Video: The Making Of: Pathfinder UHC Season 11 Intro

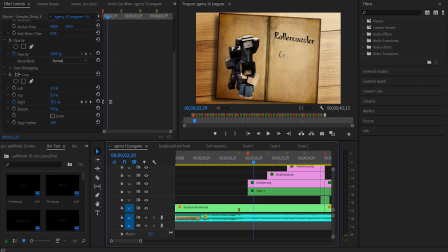(8:14)
As you can see, the team name is already fully out by the time that Greeples is just starting to come out. The text for the team names is also a lot darker. I don't know what font the text is. I worked with Quill on this intro hand in hand, and he was the one that made all the text,
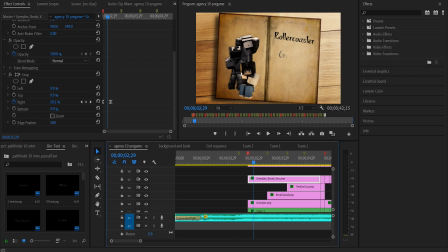(8:32)
because text is usually not my strong suit. I usually either overdo it or it doesn't look good, but I think it looks good or whatever. But I had Quill to help me out with that, pick out a good font and colors and all that.
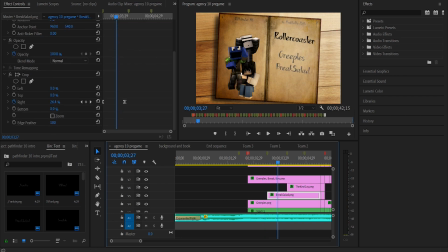(8:47)
So yeah, basically it's really just that simple, that there's just a crop effect that goes from right to left for all the text. When the book layout is like this. Now, when we go to the next team, I'll use Chloe's text as an example.
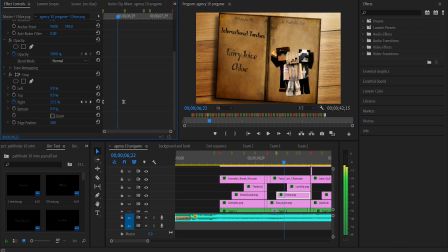(9:02)
It's just on the other side of the book now, and it's just gonna fade from right to left. It's just different positioning of the text, basically. And also different scaling depending on the size of the name, I believe.
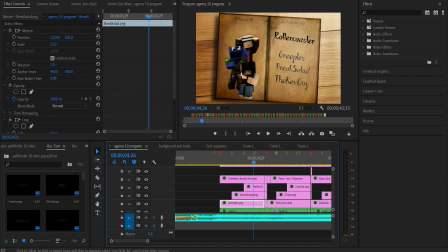(9:15)
As like for here, Break Salad is at 55, Greeples is at 60, Kevin is at 60. There's some other examples, I believe. Nihon's at 55, I'm at 60. Butter Golem is at 50 over there.
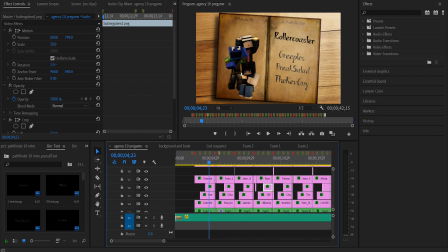(9:29)
So that was the scaling of the text, was to try and make it match better. I think the most obvious example would be with Joey over here.
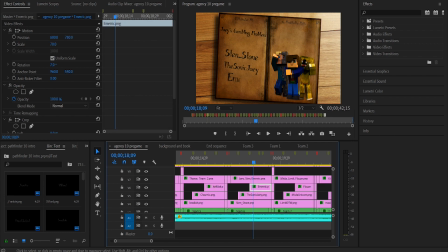(9:37)
Joey is at a 50, but if I set this to Merrick's is at 70, for example. If I set Joey to 60 here, it really just looks kind of off with having him in the middle. But if I set it to 50, it looks much more balanced. So yeah, I think that's about it with text.
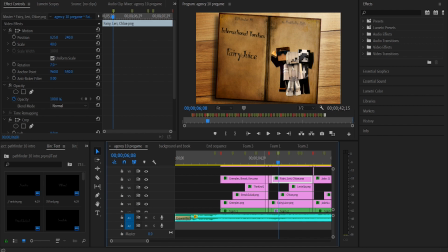(9:56)
Now, here, well, that's not about it with the text. This is where the text gets interesting.
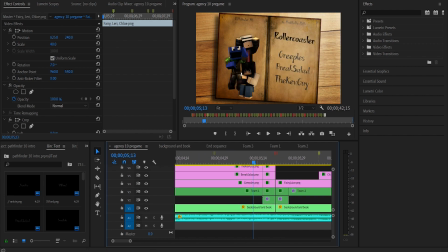(10:03)
So we have the book page turn transition, and this took me quite a while to figure out. But what happens here? It's 10 and 10. There's 10 frames to fade out, 10 frames to fade in. So with each frame, the book is going to start to fade over.
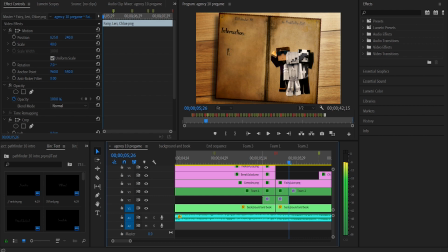(10:25)
So that was a look at it frame by frame, if you care. Now, what really starts to happen is, as this right here, this is Team 2 and Team 1. So because we're transitioning into Team 2, I need Team 2 to start appearing at this transition,
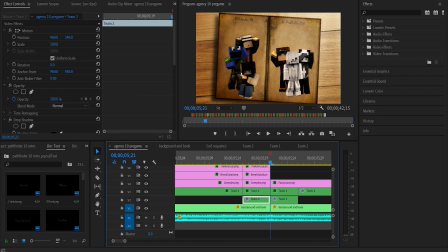(10:42)
because if I only start right here, the full Team 2 team has to be in place on this frame. But when you're looking right here, that page is already somewhat visible. So I needed to bring the Team 2 transition, or the Team 2 sequence, further back before these players are even gone.
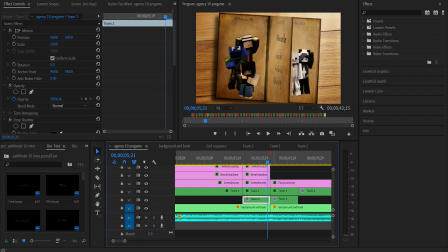(11:00)
So you can see both teams kind of at the same time, if you think about it. So when we're going from the first team, where the players are on the left and the text is on the right,
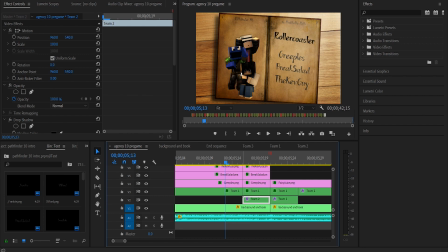(11:16)
all the pages are always going to turn towards the left, because that's just how you read a book. But the hard thing is when one time, for the first team, you're swiveling the text.
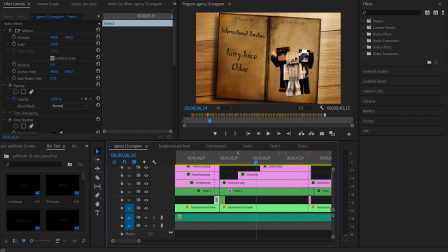(11:32)
But when we go to the next team, where the players are on the right, and we're doing the book transition, then the players need to move with the book. So there's a little bit different keyframing for that.
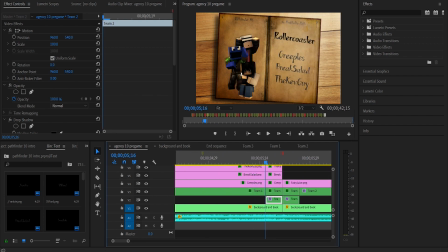(11:46)
So I guess I can go into what makes this transition actually works. I'm going to go into the background book sequence, and I had to sync this up with the markers.
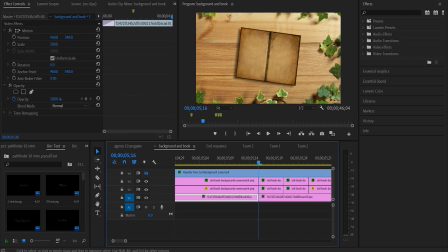(11:54)
So what happens is we have these two. We have a basic 3D, and we have a crop. So what the crop does, I'm not great at explaining this.
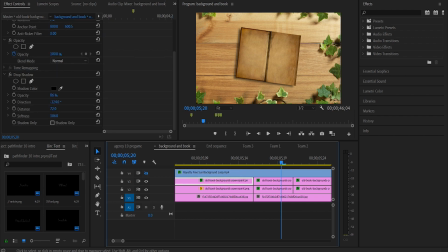(12:10)
So normally this top layer has the drop shadow enabled, but I have to have it disabled here, because if I have it enabled, it kind of contorts the book a little bit.